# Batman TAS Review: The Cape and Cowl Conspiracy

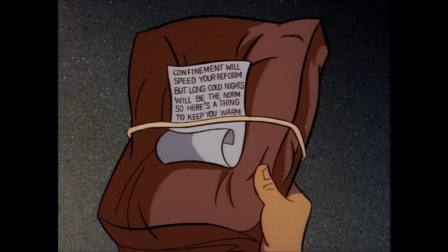Even the rhyming riddles, the hologram girl on the train tracks, and Batman taunting the villain with a riddle of his own all call back to a simpler time in superheroics.
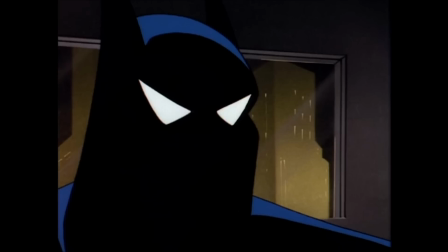It's also possible I've become accustomed to more modern and self-serious superhero fiction conventions, but these elements stood out to me in this episode more than any other in Batman the Animated Series.
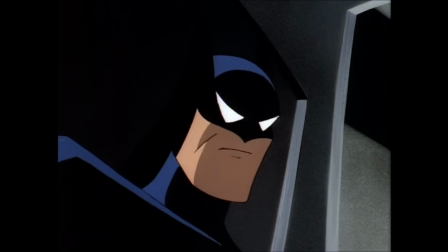These touches give the sense that Bruce Timm and his team are conscious about all past popular eras in this character's rich history, and incorporate them into their version of Batman.
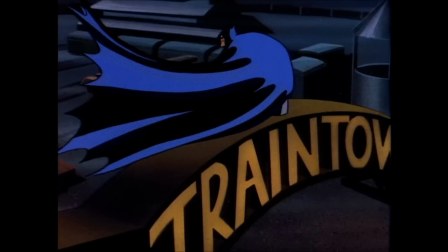Sort of a best of all possible worlds. This is why it's especially exciting that Batman the Animated Series has been followed by other animated and comic
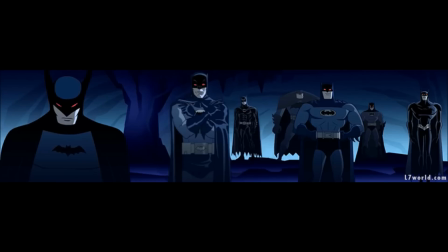incarnations that take a similar approach and pull from various elements of the lore to create their own versions of the character.
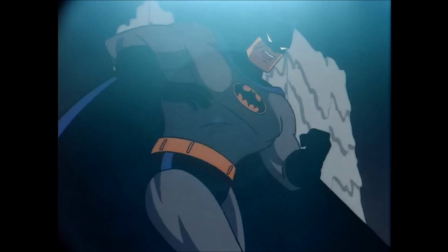Since much of the fun this episode is watching Batman dealing with these complicated traps, it got me thinking about why this trope is a mainstay.
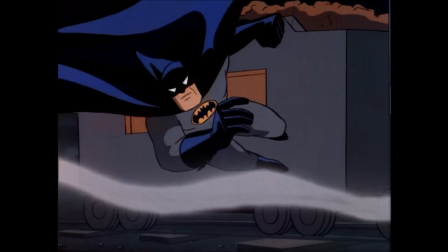It crops up multiple times within this very show, such as when Batman has to escape the vault in The Clock King, and when he secures himself in a safe in Riddler's Reform.
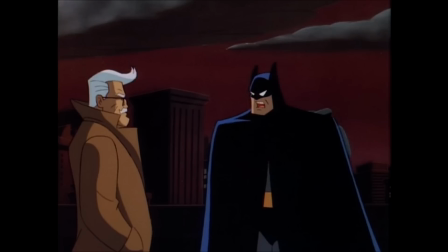It's important that Batman not only be a formidable physical presence, but also an intellectual one,
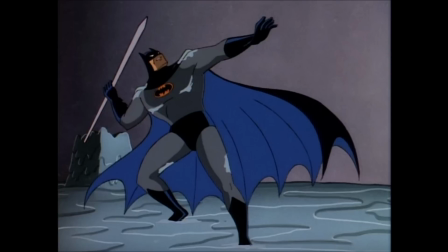so these death traps provide a great story opportunity to test Batman's ingenuity in a truly engaging context.
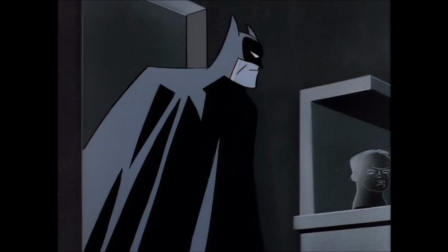This idea is the crux for why the Cape and Cowl conspiracy is a worthy Batman story to tell, but at the end of the day I wouldn't deem it much higher than an average episode.
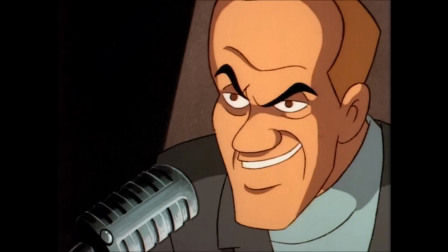The animation itself reflects my overall opinion of the episode.
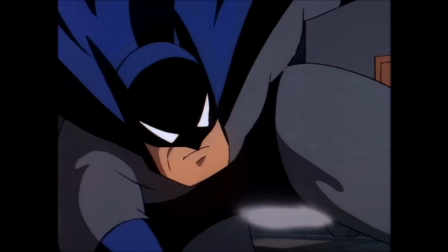Most shots here look pretty solid, though the characters are a bit bulgy, and there's no fluidity of movement that particularly stands out.
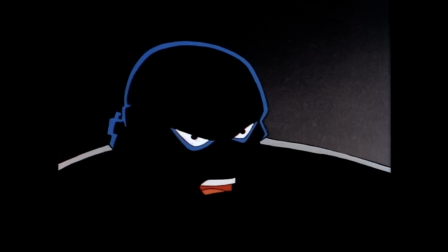As I said before, the most memorable image would be Batman's bandana mask underneath his cowl.
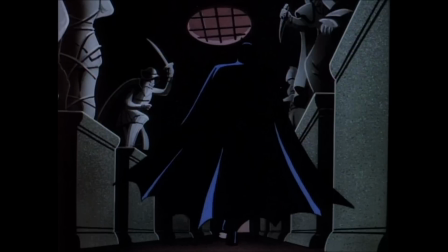The action is suitably kinetic, and the environments, especially the Wax Museum, are effectively utilized.
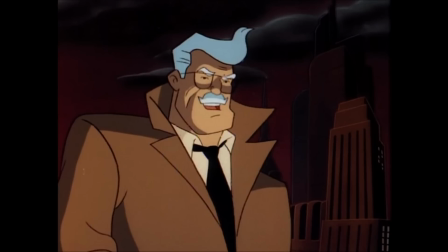Despite Gordon not having a noteworthy role in apprehending Wormwood, Bob Hastings gets plenty of dialogue to display just how naturally he fits the role.
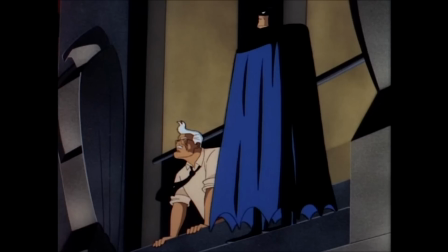I especially enjoy the understated humor he is able to inflect when Batman belittles Gordon by almost immediately figuring out that Wormwood's next trap will be at the Wax Museum.
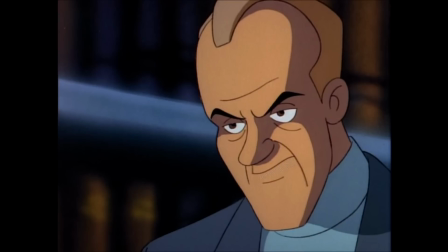The guest star this time around is Bud Cort as Josiah Wormwood. His higher-pitched, snivelly voice works quite well for a character that harkens back to a more old-fashioned type of villain,
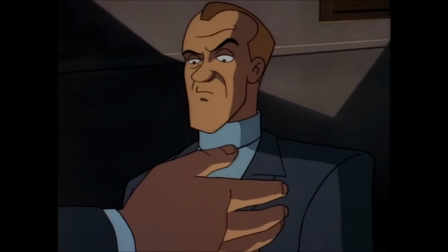especially one like Wormwood who believes in his intellectual superiority over others.
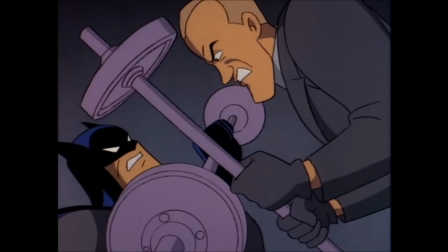This is partly why I didn't find Batman's fistfight with Wormwood in the final act all that engaging. I could buy that he could match wits with Batman, but not necessarily that he could beat him mano a mano.
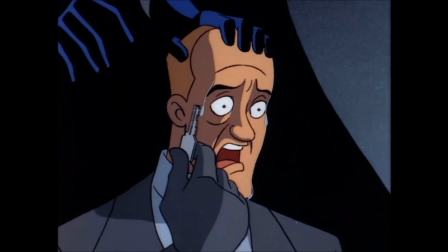This is not a problem with Bud's performance, just a general story issue.
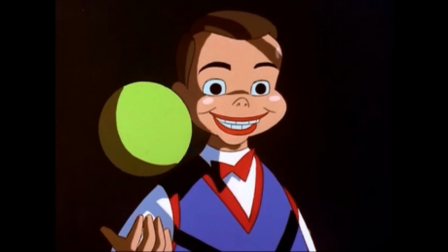Bud can be counted among the DC Animated Universe's vast alumni because he was also the voice of Toyman in Superman the Animated Series, and Justice League Unlimited. With that character, his higher pitch comes off as wonderfully demented and matches the equally demented character design.
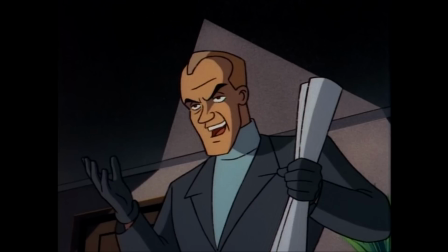To sum up, the Cape and Cowl conspiracy has never been one of my favorites, but if you really dig the type of Batman story where he has to use his brains to figure out a deadly trap,
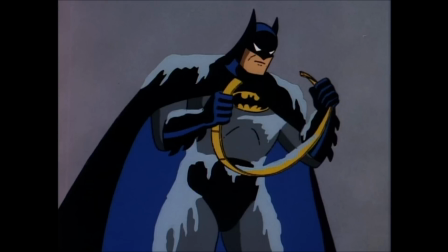then I'd understand why you'd enjoy it more than I did.
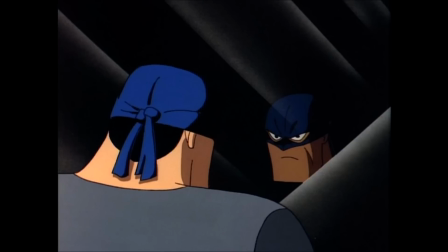Putting the traps aside, Batman also gets the opportunity to demonstrate his mastery of disguise and what a powerful tool it can be in crime fighting,
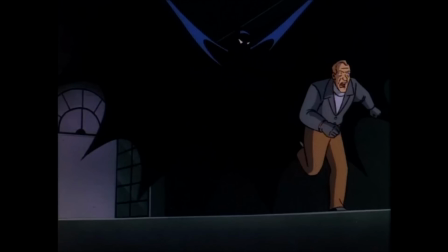as he will do so again in Batgirl's opening two-parter, Shadow of the Bat.
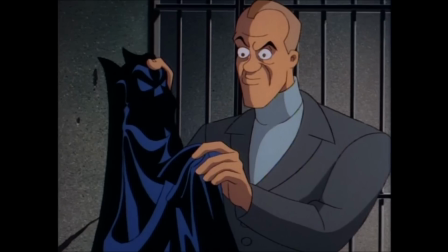Despite its simplicity, this episode definitely falls more in the good category, so I rated a lukewarm 3.5 out of 5.
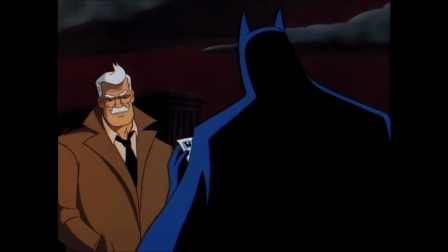Once again, I have to thank my subscribers for keeping the count up, even when my output isn't as high as I would like.
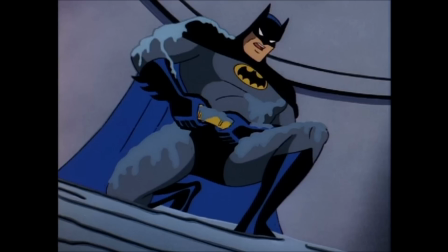Since Christmas is this week, consider this my holiday gift to you guys. Hope you guys enjoyed it and that you'll also come back for the next review.
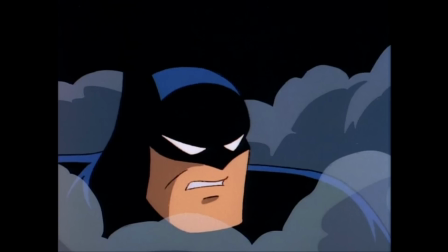Next time, we get our first two-parter in the second box set, and boy is it a fan favorite.
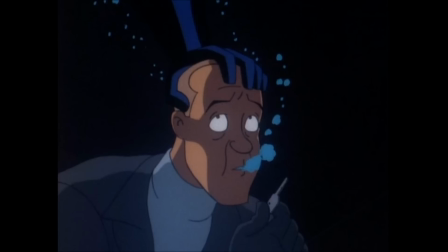Join me as we explore Robin's backstory and characterization in a review for both episodes of Robin's Reckoning.
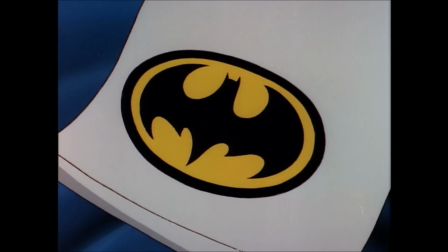See you then.